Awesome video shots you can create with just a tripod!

That way when you're swooping along the grass on the ground, you're going to have the first layer of grass that hits the lens in focus and all the rest is going to be out of focus,
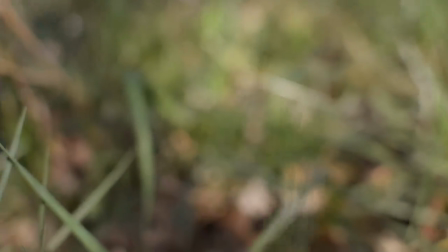creating kind of a mysterious look. one of these low shots could be really useful if you're doing some kind of movie where something is sneaking up on
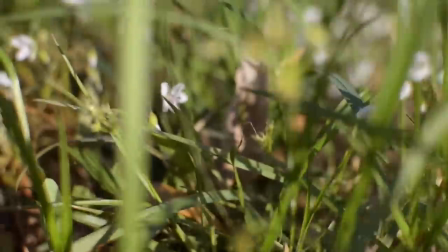somebody out of the grass like a little hedgehog or some sort of tiny baby chameleon or something like that
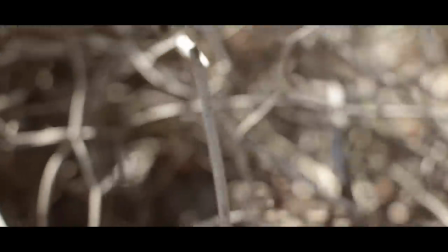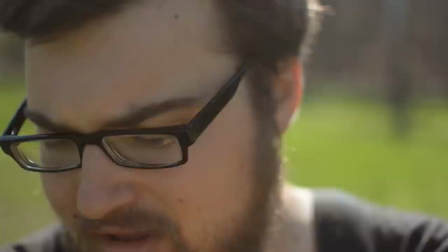all right back to back to the survivor man shot here he also has to like put his batteries next to the campfire to
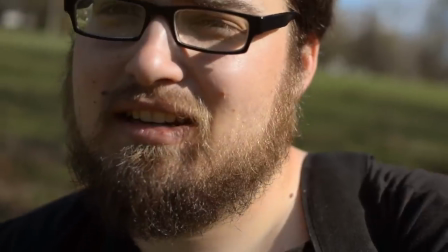keep him warm and stuff I don't really know all the specifics of the details and logistics and the metaphysics behind that seems like a pain in the butt here's another
shot that's really easy to get if you have a tripod all you need to do is point the camera straight up hold the neck of the tripod with one
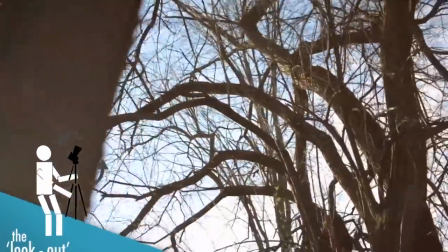hand and hold one of the legs of the tripod with the other hand then you could swing the tripod around and it'll look like it's a person's vision looking up into the trees
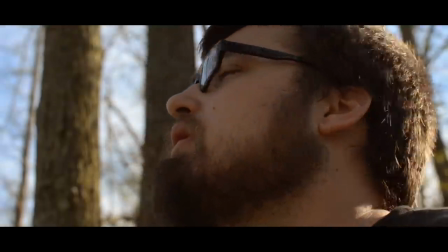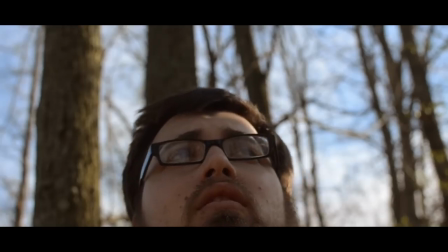so i just found out what these slots in my camera bag are for it's pretty awesome
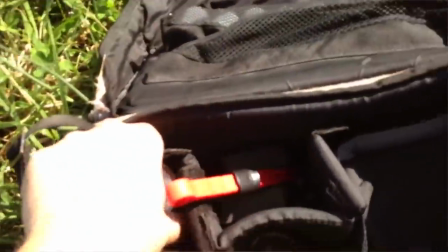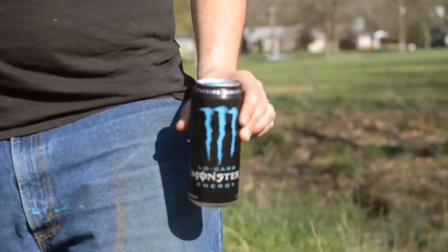I can't afford the lenses to go in there, so fill them up with energy drinks.
If you don't have a fancy stabilizer rig for your DSLR camera, don't worry, if you've got a tripod, you have a stabilizer. Just extend the neck of the tripod as far as it'll go, hold the tripod by the neck, and use the other hand for the focus ring on your lens.
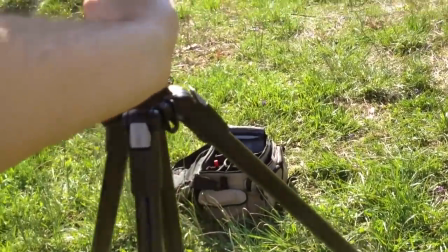The legs will act as a counterbalance. It's as easy as that. Here's a quick test clip that I did using the tripod.
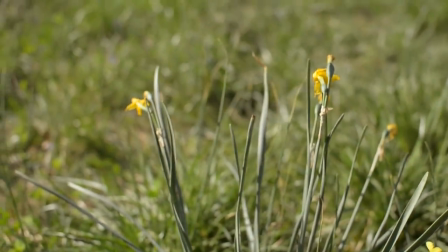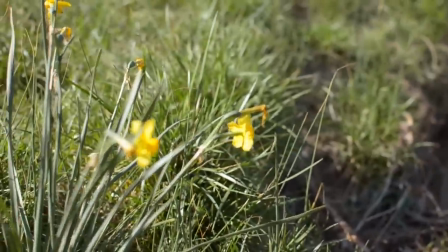And here's a clip that I did handheld.
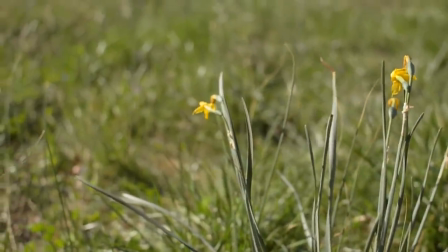Any vibration in your hands will transfer directly to your camera, but that vibration is absorbed when using the tripod.
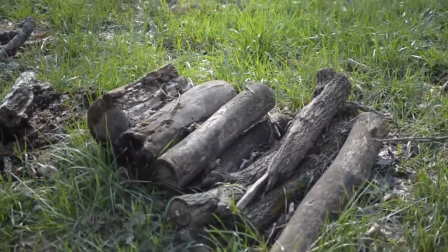Um, this definitely looks like the work of a badger.
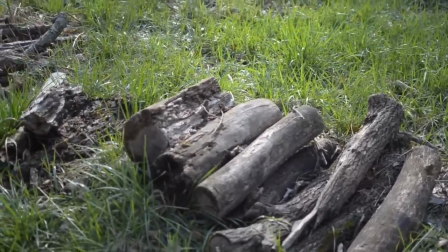I mean a beaver.
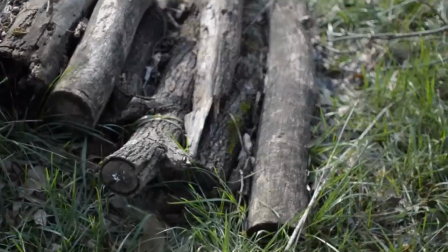The efficiency of the way these logs have been cut, the apparent skill and placement.
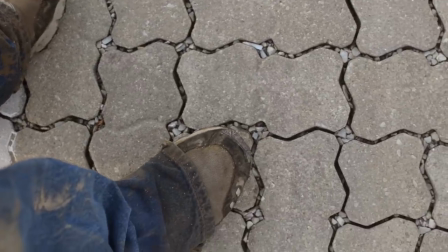If you liked this episode and found it helpful, please remember to rate, comment, and subscribe, and I will get back to you as soon as I can with questions answered. It's that easy.
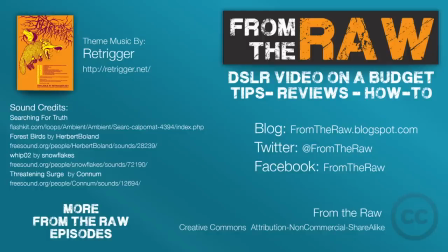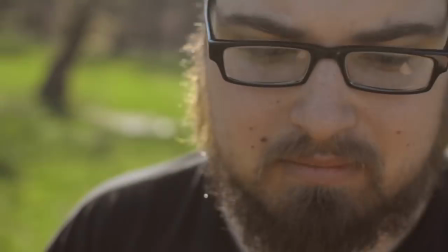I think I just saw some kind of woodland creature.